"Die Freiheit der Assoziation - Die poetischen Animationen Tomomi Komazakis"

Die Machart mancher Montage mag mitunter möglicherweise mangelhaft sein, hierbei jedoch beileibe nicht wirkungslos.
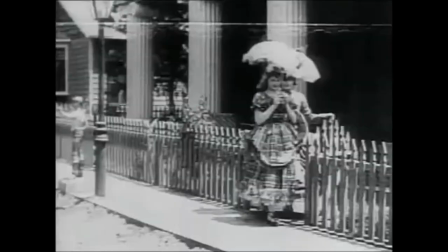14s
Denn wirklich jede Montage setzt Verschiedenartiges in eine zuvor nicht dagewesene Beziehung und formt dadurch etwas Neues.
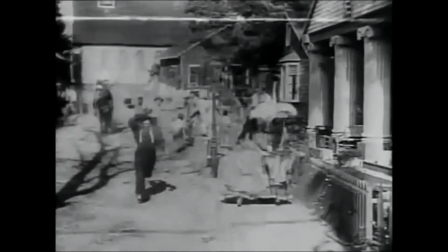20s
Die vielseitige Verwendung von Bild, Sprache und Geräusch oder Musik erzeugt in ihrer montierten Gesamtheit erst das mannigfaltige Medium Film.
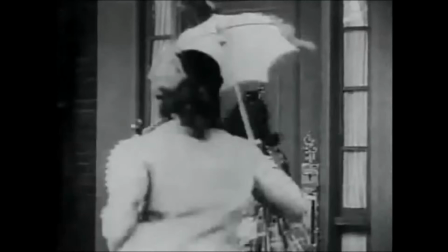29s
Das hier Gesagte wird sich in seinem Fortgang besonders auf das filmische Bild und seine Bilderfolge fokussieren.
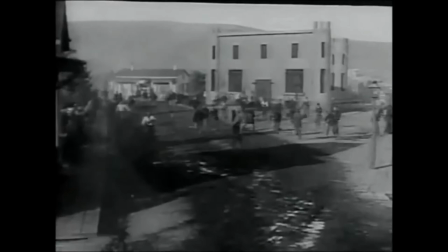35s
Generell werden, etwas verallgemeinernd, drei Montageformen unterschieden. Man spricht von einer Parallel- oder Simultanmontage,
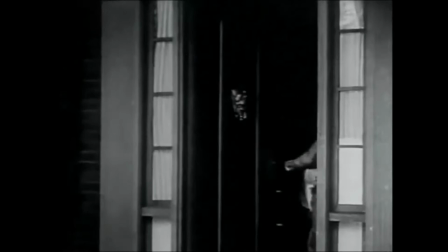42s
wenn räumlich getrennte Ereignisse so ineinander montiert werden, dass der Eindruck der Gleichzeitigkeit entsteht.
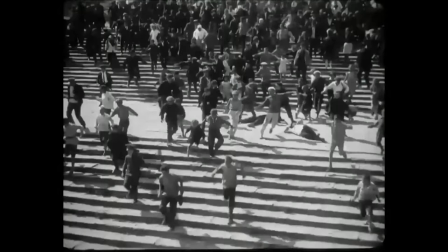48s
Die beschleunigte Montage verwendet rasche Schnittfolgen, um die Dynamik eines Geschehens zu unterstreichen. Und die Eisensteinsche Attraktionsmontage schließlich nutzt, grob gesprochen,
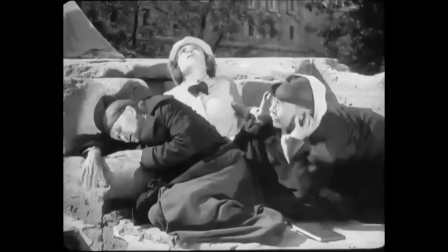57s
den inhaltlichen Kontrast unterschiedlicher Einstellungen dazu, die symbolische Kraft der einzelnen Bilder zu verdichten.
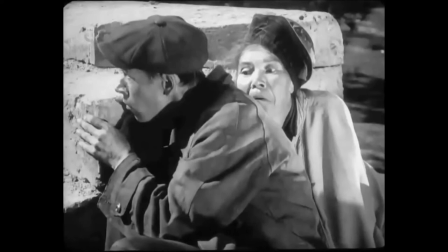64s
Dementsprechend reiht Sergei Eisenstein mit seiner Attraktionsmontage einem Bewusstseinsstrom gleich, Einstellung an Einstellung, Bild an Bild,
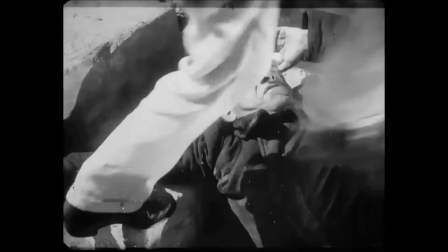72s
und setzt mittels des filmischen Schnitts zwei separate Szenen so zusammen, dass sie zu einem Sinnganzen verschmelzen,
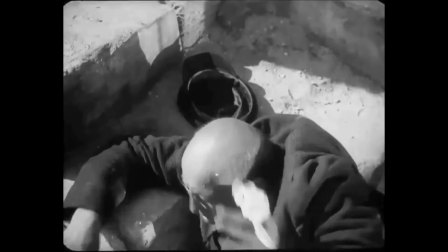79s
welches sich seitens der Zuschauenden solcher Art zu einer spezifischen Sichtweise des Gesehenen zusammenfügt,
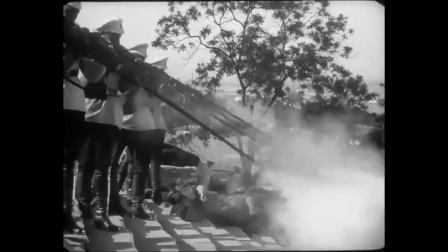85s
dass vom Gezeigten jeweils nur eine bestimmte Bedeutung transportiert wird.
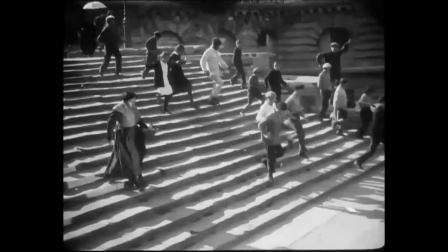89s
Eisenstein schrieb hierüber: "Meiner Ansicht nach ist aber Montage nicht ein aus aufeinanderfolgenden Stücken zusammengesetzter Gedanke,
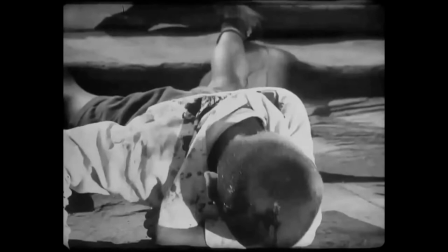96s
sondern ein Gedanke, der im Zusammenprall zweier voneinander unabhängiger Stücke entsteht.
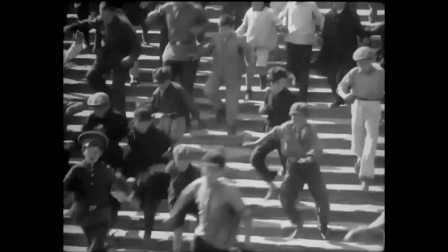101s
Wie in der japanischen Hieroglyphik, wo zwei selbstständige ideografische Zeichen nebeneinander gestellt zu einem Begriff explodieren.
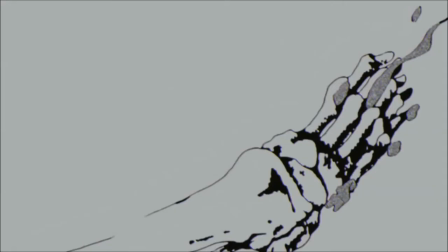109s
Denn eine Attraktion ist jedes aggressive Moment, das den Zuschauer einer Wirkung auf die Sinne oder Psyche aussetzt,
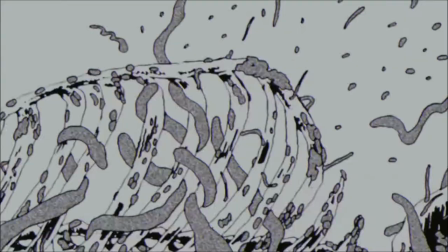116s
die experimentell überprüft und mathematisch berechnet ist auf bestimmte emotionale Erschütterung des Aufnehmenden.
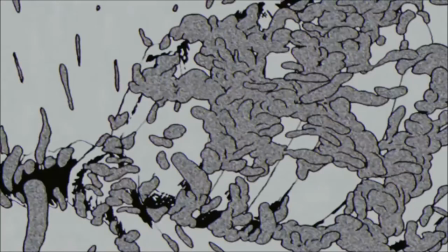123s
Diese stellen in ihrer Gesamtheit ihrerseits einzig und allein die Bedingung dafür dar, dass die ideelle Seite des Gezeigten aufgenommen wird.
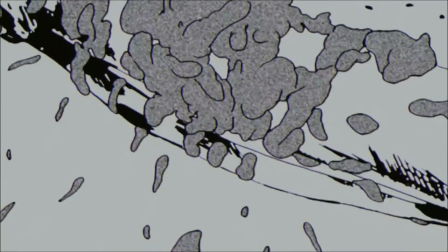130s
Ergo entfaltet ein einzelner Eindruck erst in seinem Wirken im Bilderfluss seine eigentliche Wirkung.
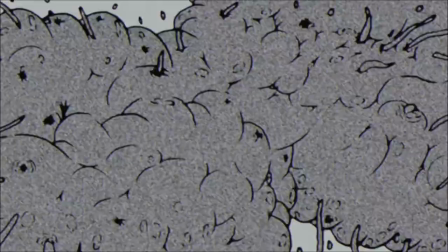136s
Im Animationsfilm, bei dem vom Künstler eine Reihe von Einzelbildern erschaffen und die Illusion der Bewegung somit erzeugt wird,
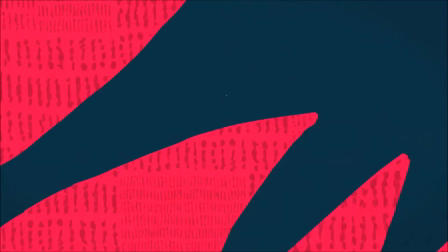143s
lassen sich jegliche beliebige Bilderfolgen miteinander verknüpfen. Es herrscht völlige kreative Freiheit. Im Animationsfilm zeige sich also im Zusammenspiel zweier Szenen, dass hier nicht nur durch die Verbindung von verschiedenen Sequenzen etwas Neues entstehen kann, wie bei der Eisensteinschen Attraktionsmontage, sondern stattdessen sogar im Zwischenspiel dieser Szenen eine Sinnhaftigkeit durch einen Übergang übermittelt werden kann. Etwas, das wohl am trefflichsten als Metamorphose zu bezeichnen ist.
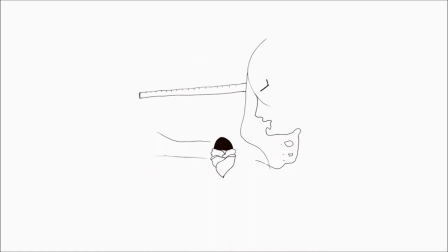170s
Die animierten Kurzfilme Tomomi Komasakis sind wohl das beste Beispiel solcher metamorphorisierenden Zwischenstadien, die ihrerseits zwischen vermeintlich unbestimm und bestimmbarem meandern. Denn dort fangen fluide fließende Filmbilder, flüchtig, vielfältig verbundene Verweise vermittels von verschiedenen frei verknüpften Vorstellungen und Eindrücken auf,
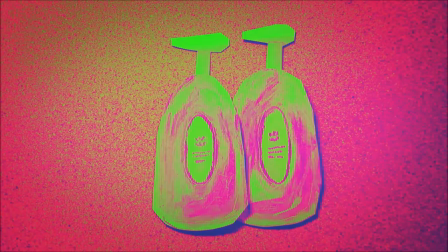190s
den Vorstellungen der Animatorin und den Eindrücken der Zuschauenden.
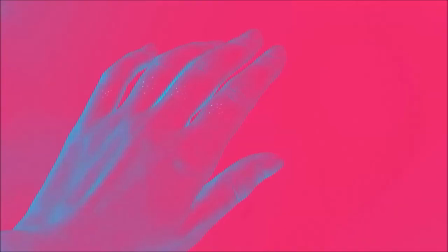194s
Die Zuschauenden sind demnach genötigt, ihrerseits den Filmbildern individuell Eindrücke und Verbindungen abzutrotzen, nur um sie sodann für sich selbst mit Sinnergebenden zu füllen.
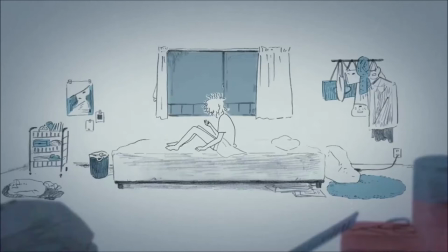205s
In dieser unentwegten Transformation tauchen assoziative Deutungen auf, die teils eindeutig durch das Abgebildete evoziert sind, klar,
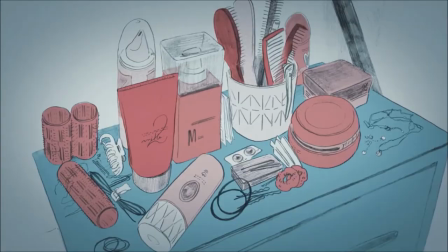213s
im Verständnis von Eisenstein, von den das Filmbild Betrachtenden erkannt und gelesen werden, aber teils durch die Unschärfe des Übergangs derart ungenau sind, dass sie vom Einzelnen entweder gar nicht oder aber höchst subjektiv ausgelegt werden.
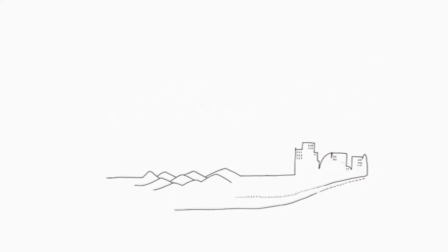227s
Und eben hier, in der individuellen Deutung von etwas, das nicht mit Sicherheit benannt werden kann, zeigt sich die Freiheit, die die Assoziation in ein animiertes Bild einschreiben kann.
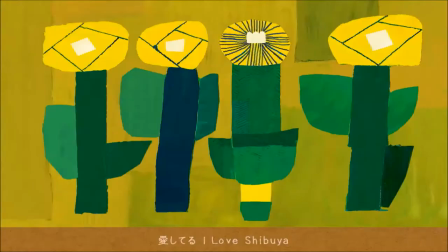236s
Denn wir projizieren unsere mentalen auf physische Bilder. Unsere eigene Imagination nistet sich in den Blick ein, den wir auf Bilder werfen, und sorgt somit dafür,
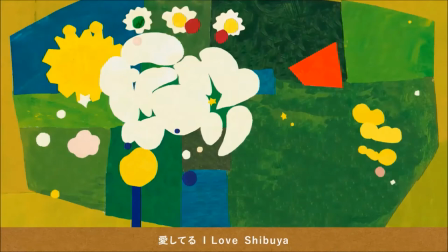245s
dass die Bedeutung von etwas zu einer situativen und individuellen Sichtweise auf dieses Etwas wird.